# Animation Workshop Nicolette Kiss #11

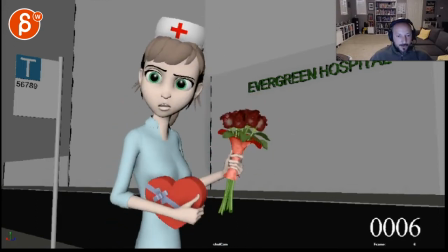8:10 Yeah, it's just... Just that move, I would say, animationally bumps me.
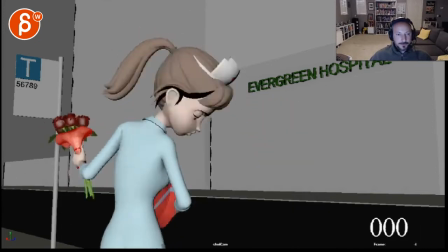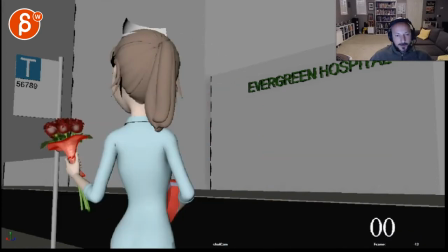8:21 Because now, the thing is, I think that also strikes me, is that before that, you had this, hey, this quick intro, and then, hey, and then that change where it was just, no, that's not true,
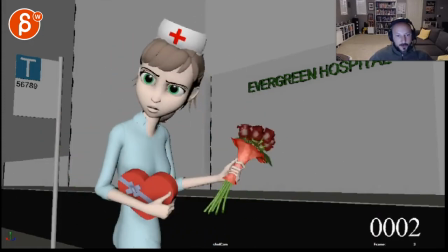8:31 and then straight into this. But now you have so much time lingering on concerned look, concerned look,
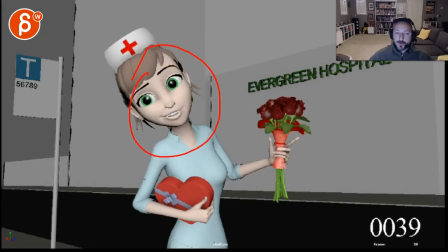8:41 more concerned look, and then change into that where it almost feels an abrupt emotional change. Where before that was, what? No, I don't do that. But now it's like, hey, hey, hey. No, I don't do that.
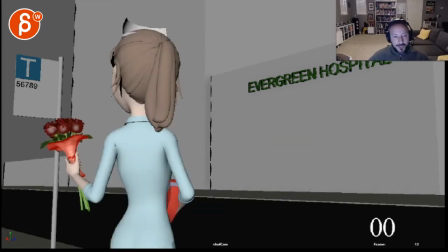8:54 Just kind of this weird long transition. I don't know. I'm not sure why I'm reacting to this.
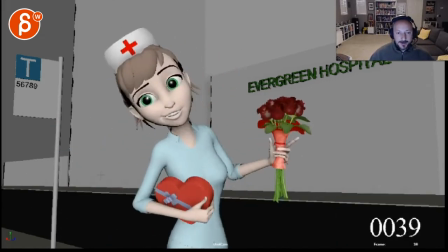8:59 It just doesn't quite fit to me.
I don't think I do that.
If you just start, let's pretend we just start here.
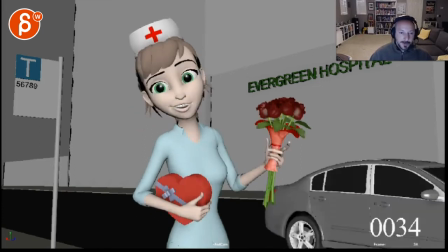9:07 I don't think I do that.
Feels already a bit better just because we don't linger so much on that emotion.
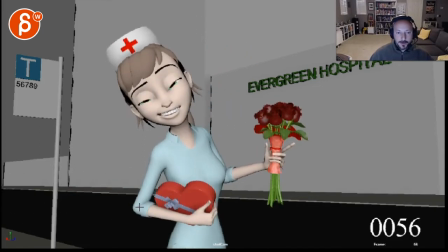9:12 I don't think I do that. Do
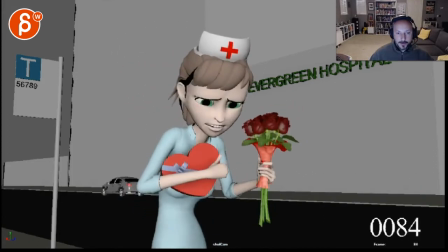I?
And if we're reworking mechanics, I feel like on that, when she says that, you can have a little bit of a dip in the head.
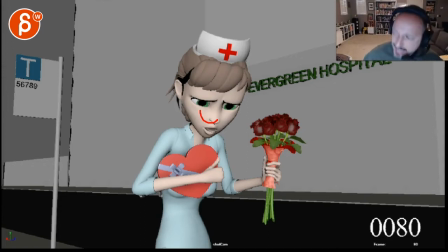9:28 So she would go, do I do that? I'm exaggerating now, but do I do that? That, where the body goes down and the head goes down, but very, very minimal.
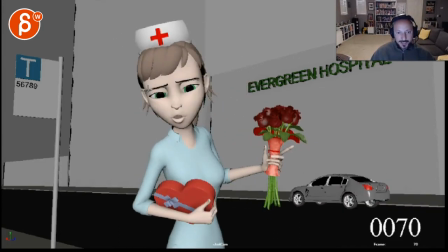9:37 And to me, mostly in the head. And right now it just feels like it's a head move where the lip sync just feels copy-pasted.
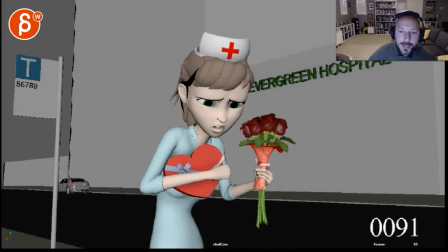9:45 Do I do that?
A little bit of a head forward, just a little bit of a head accent on that is missing.
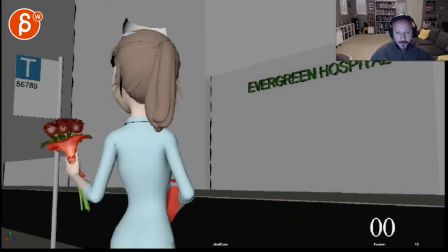9:52 Do I do that? I do do that. I don't think I do that.
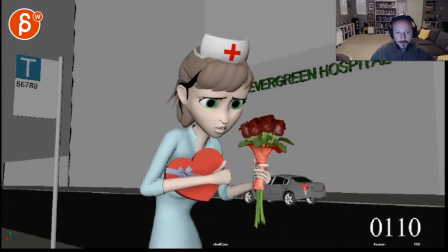9:58 Do I do that? I do do that.
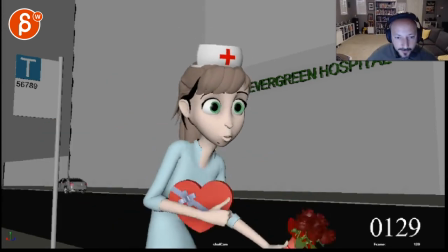10:02 I do do that. and then maybe you have a change in the body which is good in terms of
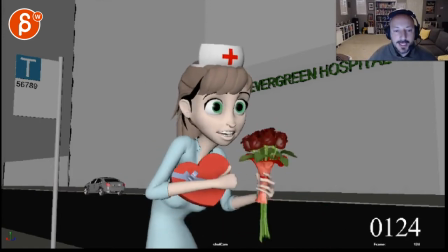10:08 it doesn't feel like it's just one axis back there's something a little bit in this where what's this strange part to scrub that feels like there's a slight pivot off of this section where the head just kind of pivots off that
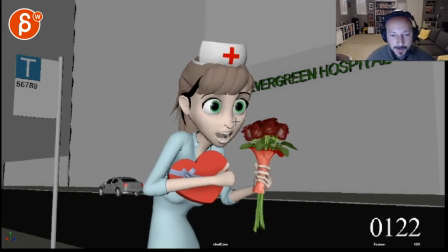10:24 point might want a little bit of a translate over to not have that sticky frame there but when she goes back here maybe a little bit of not saying
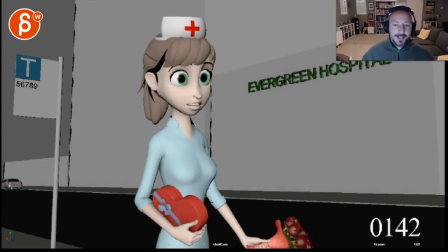10:32 she needs to do Hold on.
I do do that. I do do that.
Not like a twist or much in Y, but that, but much smaller. So it's not just one axis back in the head. So I do do that. So I do maybe check it out.
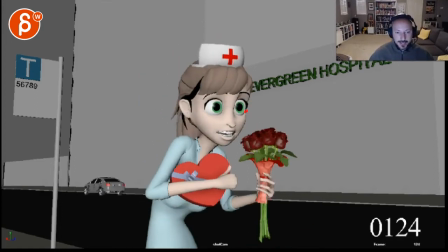10:45 I do do that.
A little bit of a side and tilt just a bit.
I do do that. I don't think I do that.
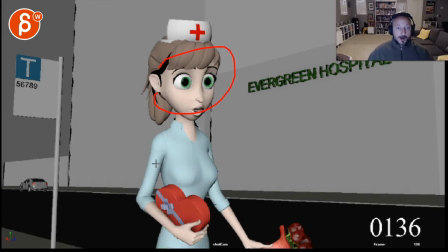10:52 Not too much because I think I like the wide-eyed. It's the shock, but just a little bit so it doesn't feel quite one axis.
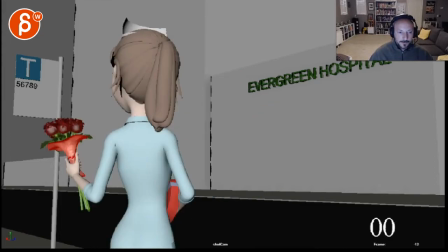And actually, super picky. I wouldn't open up the hand here. I would do the opposite where the thumb is out. And then it goes in because technically, to me emotionally she would, wait, what?
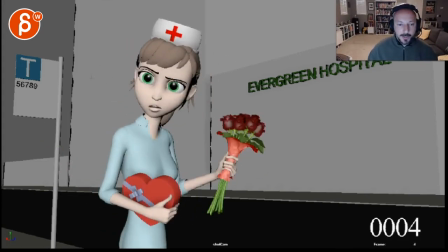11:18 She would tense up because she goes into that emotion. Like, wait, what?
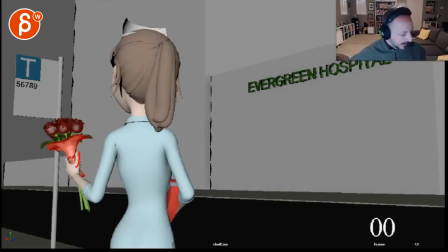11:22 So, excuse me, to me it would be, I don't have anything like that, but it's my glasses holder. Okay, so it's more like I'm holding those flowers in a more relaxed way. And imagine she just heard something. someone told her that and she goes way and it's it's a firmer grip
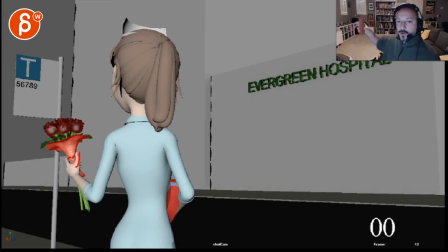11:38 for the turn because you don't want to loosen up before you turn quickly so I would actually technically do the opposite there
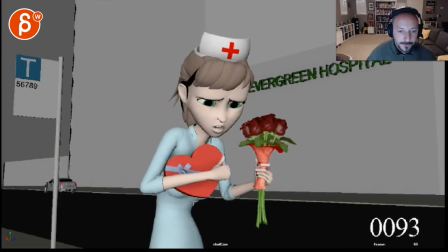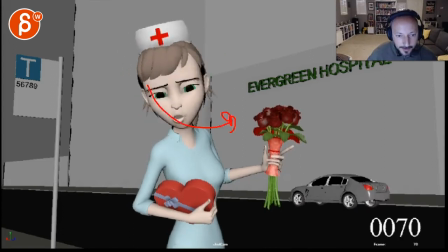11:53 again you can noodle this forever every time you see you look at it you might see something else and this again this is not wrong but it could be an interesting exploration of that mouth shape,
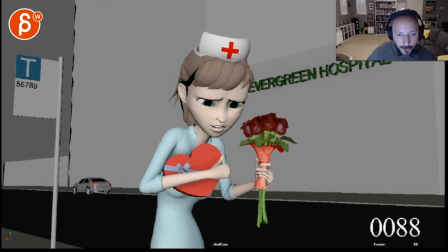12:03 do that, holding it longer in the wider shape, and then go into, when you do this, on that move, close it up into this. Only because...
Do I do that?
The knife is like, do I do that?
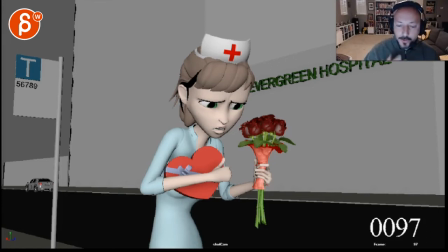12:20 Where she brings the mouth closer, almost too soon, where you could almost hold it, where she goes, do I do that? That idea. So it's, do I do that? And you hold the white, and then when she gets more concerned with that little dart over there, that's when you can close it. Or close it, get into this pose here.
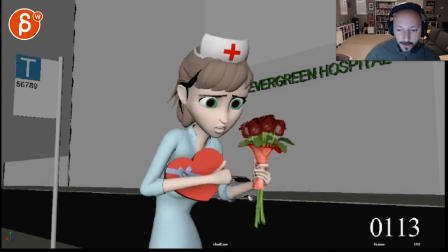And you can almost explore, and she goes, even through here, close the corners even a bit more. It's more like a... Not like that, right? But that's the idea of just a little bit of...
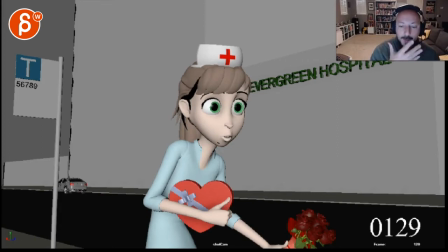12:57 And then you have more contrast when you go big and you widen it on here.
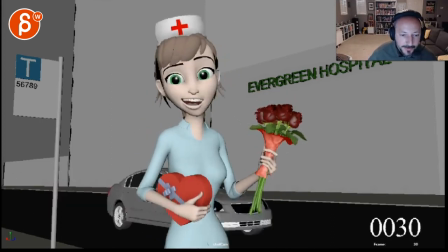13:07 Tricky thing. You know, you can loop this forever and you might always see something where before that it was totally fine or it felt better.
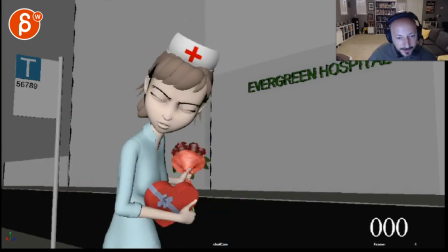13:15 I don't know. It's always a tricky thing. You know, it's...
I don't think I do that.
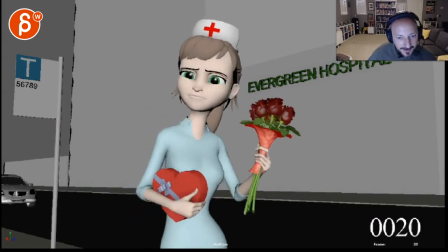13:21 I'm looking at this hand here.
I don't think I do that. Do I do that?
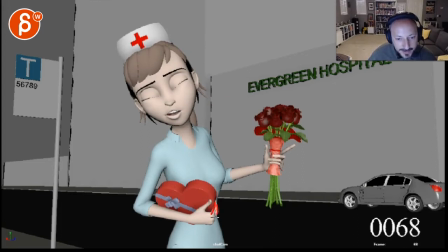13:28 You know, you could technically exaggerate where we see this, and then as she goes over, she's going to hold on to this more tightly.
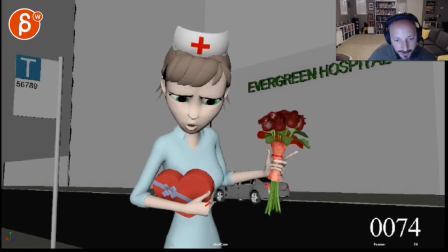13:36 So you can push that by now, the fingers might be further out because you are, you're holding it like, I'm going to see my fingers, you know, something like that. Then she goes, so just by holding it more tightly, that part, this part of the fingers will go up,
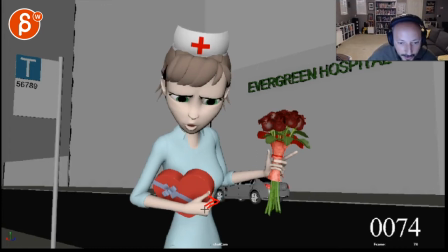13:55 meaning it will go from this flatter pose to a more pronounced because of the grip.
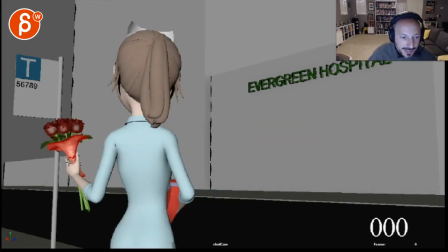14:02 This can be tiny, tiny. And I'm only saying this because I see you do tiny work here, like you are into all those details.
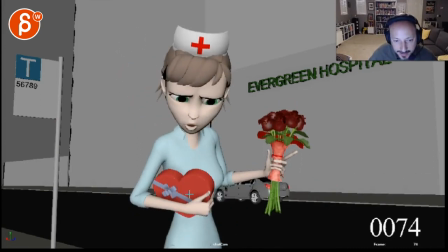14:07 So this could be something where you can do that here and then bring down the tip of the thumb. So if you have some silhouette here, you know, if it's more relaxed and then she tightens, you have a little bit of that in there just to show the tension in the grip.
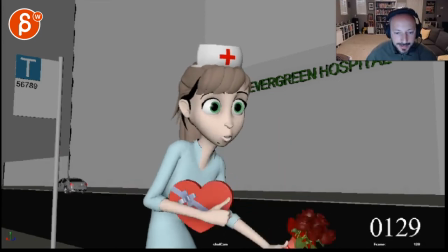14:25 And then you can relax it again because she is completely relaxed at that point where it's almost like you could relax the index,
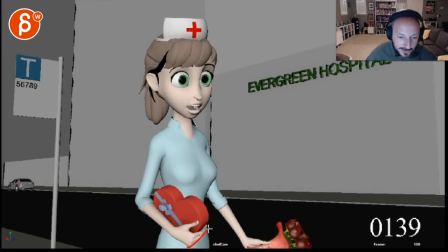14:34 the pinky a bit more so it doesn't feel like it's just this flat shape here. visually, you can have a little bit of a more relaxed rounded pose, give that overall feel of softness there because you do have it here which is good
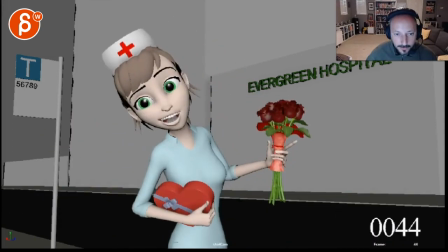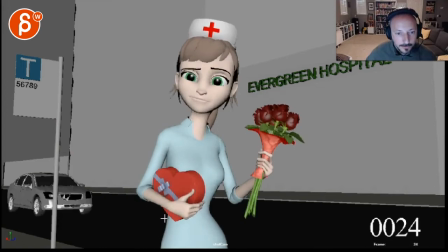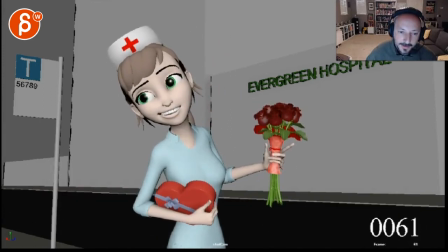14:59 hold on I don't think I do that do I do that I do do that
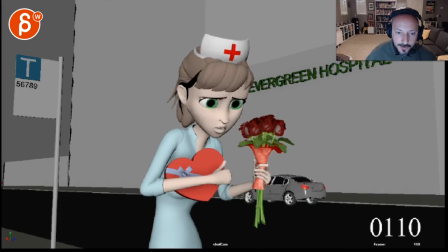15:09 So, when she goes here, I'm just curious if the rig has it, I would assume it seems like a very detailed rig. When she is like this in a frowny face, it goes, and relaxes, I think you have it in there.
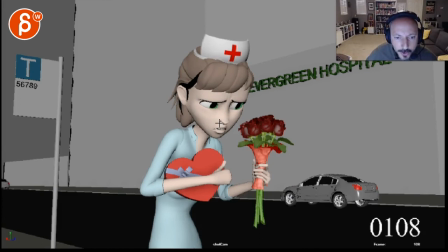15:24 I mean, I see the jaw going down, but I wonder if during this, you can scrunch up the nostrils, bring the nostrils up a bit, so it's an overall more of a squash in the face. and then when she goes when she has that little moment here you can bring down those nostrils just a bit
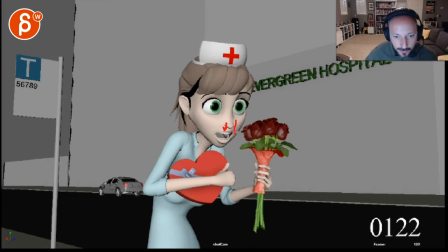15:42 and definitely through here as she opens the jaw I can pull just that section here of the face down a bit for more squishiness and polish
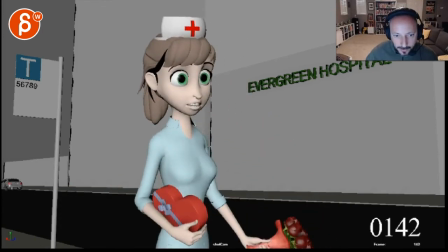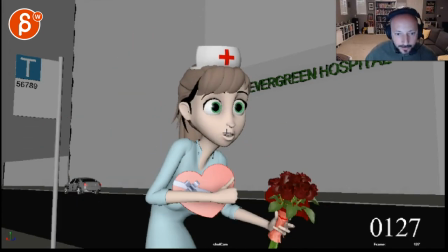15:57 and you can probably try to sneak it in there too
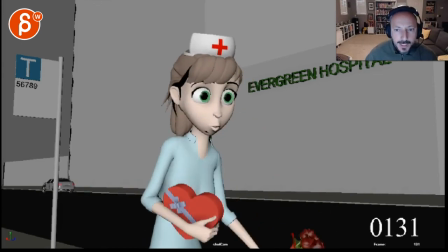16:01 when she goes I do do that But I do kind of be more of a scrunched up. Even bring up the nostrils here. It was of the shape. So instead of down like this. It's almost like a Rick and Morty face there.
I do do that.
It's almost higher in the U shape.
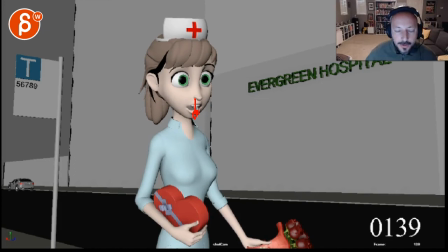16:18 So that when she goes that. You can bring that lower.
I do do that.
You know.
I do do that.
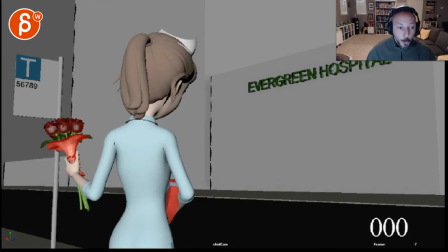16:25 I do do that. I do do that.
Yes.
I don't.
Again.